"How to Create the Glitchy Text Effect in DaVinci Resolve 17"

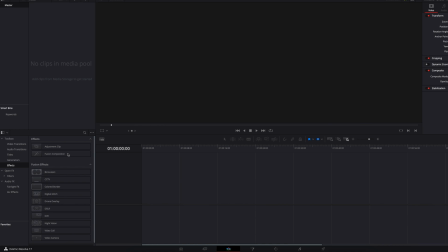hey guys to build a glitchy text effect like what we just saw in the intro the first thing we'll do is to bring the fusion composition
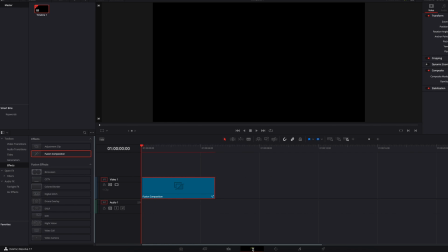clip to our timeline and here we're just going to directly take it to the fusion page and then the first thing we'll do here is to bring
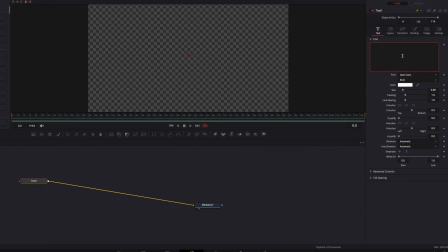the text node into the node system connected to media out one and then we're just going to enter our text here and then change the font size as well as the
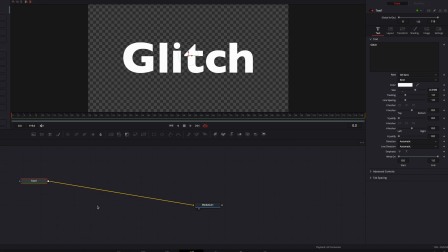font to our liking and then we're going to tackle this from two areas texture and movement so to build our texture the
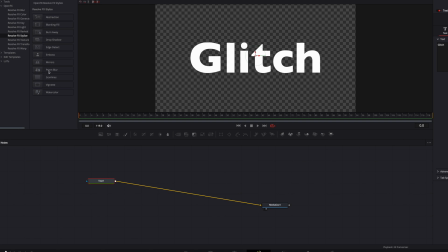first thing we'll do is to go to open FX under stylize bring prism blur node into the node system and here we're already getting that glitchy
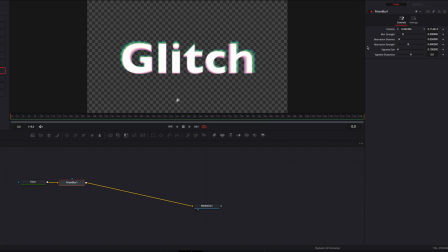look so the first thing we'll do is to move the direction of the prism and then we're going to bring the blur strength all the way down because I don't want any blur here and then aberration distance bring that down a little bit and then for aberration strength we're going to crank
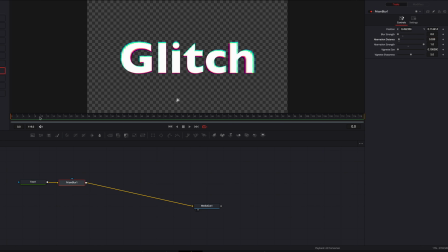this up bring all the way up so this is the look that i had in mind you can definitely experiment with uh experiment with this to get to the look you have in mind and then we'll set our keyframe here for these two parameters and then 10 frames later set the keyframes again and
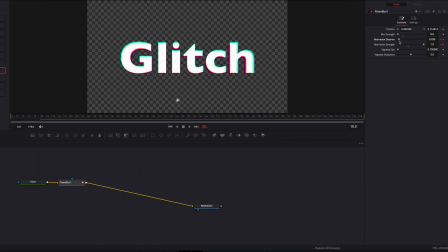bring everything back down i will technically for aberration strength we need to bring that all the way down to zero because at this point we don't want
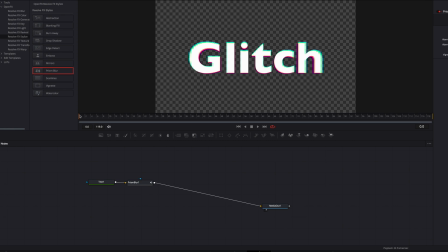this effect at all all right let's bring this back to the beginning and then we're going to texture and then under texture bring jpeg damage node into the
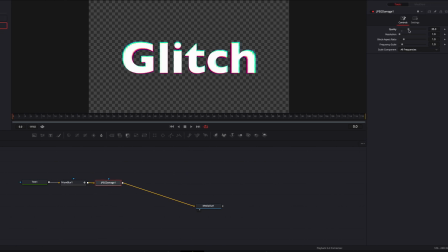node tree here we're going to play with the quality parameter first bring that up and then we're going to bring up resolution parameter as well a little bit and then we're going to bring up frequency scale as well i really like this note i think it definitely adds a little bit more texture to
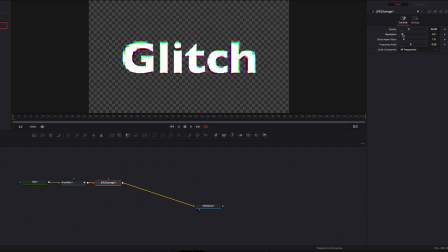the text and make it look like the texture is being ruined okay so uh once everything looks good we're just gonna set our keyframe here for frequency scale and the resolution parameter and then 10 frames later bring both back down again just so that we don't get this effect
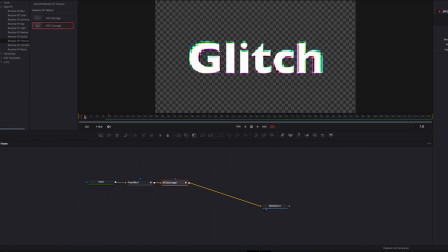at this point already to finish building up our texture we're going back to stylize and then under stylize we're going to bring the scan lines node into the
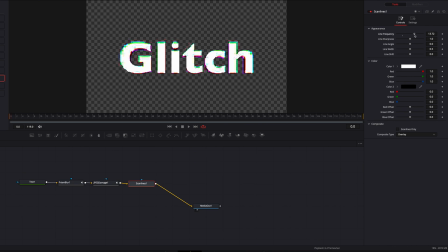node tree and here we're going to play with the line frequency parameter line sharpness parameter bring those up and then we're going to bring down line width So this particular node definitely gives it some additional texture from a lot of the glitchy text effect I have seen in the past.
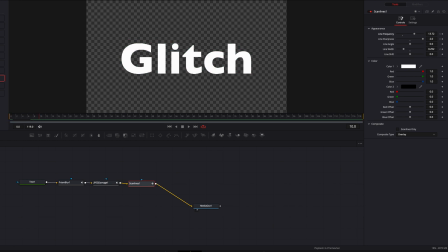They all have, or a lot of them have these thin lines running through them. So this definitely gives it that look. And then we're just going to finish up by keyframing for line frequency. We're going to bring that all the way down so that we don't get this effect at all.
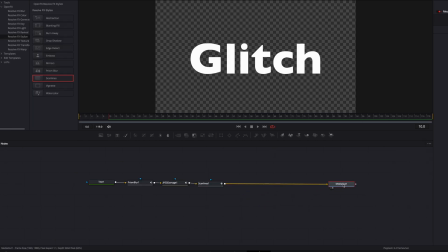Okay. So now that we're done with texture, then we're going to build our movement. And this is what's going to tie everything together to give it that glitchy text look okay so the first thing we're going to do is to go into transform and then bring the transform node into the node tree system and here we are going to bring a masking node rectangle masking node and
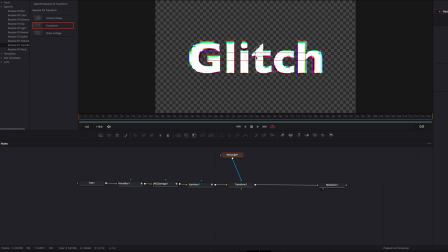connect it to transform and then we're going to adjust the parameters of the masking node the idea is that we want to isolate part of the text so that we can twist it we can split it move it left and right to give it that you know twitchy look so here if i
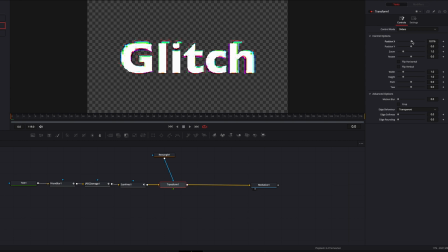go to transform one and play with the position X parameter, already you can see that part of this text is being twitched up.
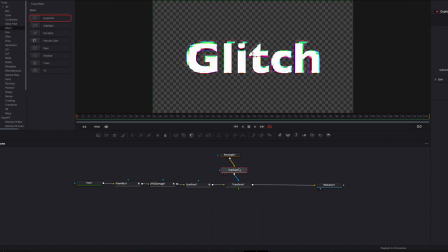Okay, so then we're going to go to Tools, go to Effect, bring duplicate node in between Rectangle and Transform 1.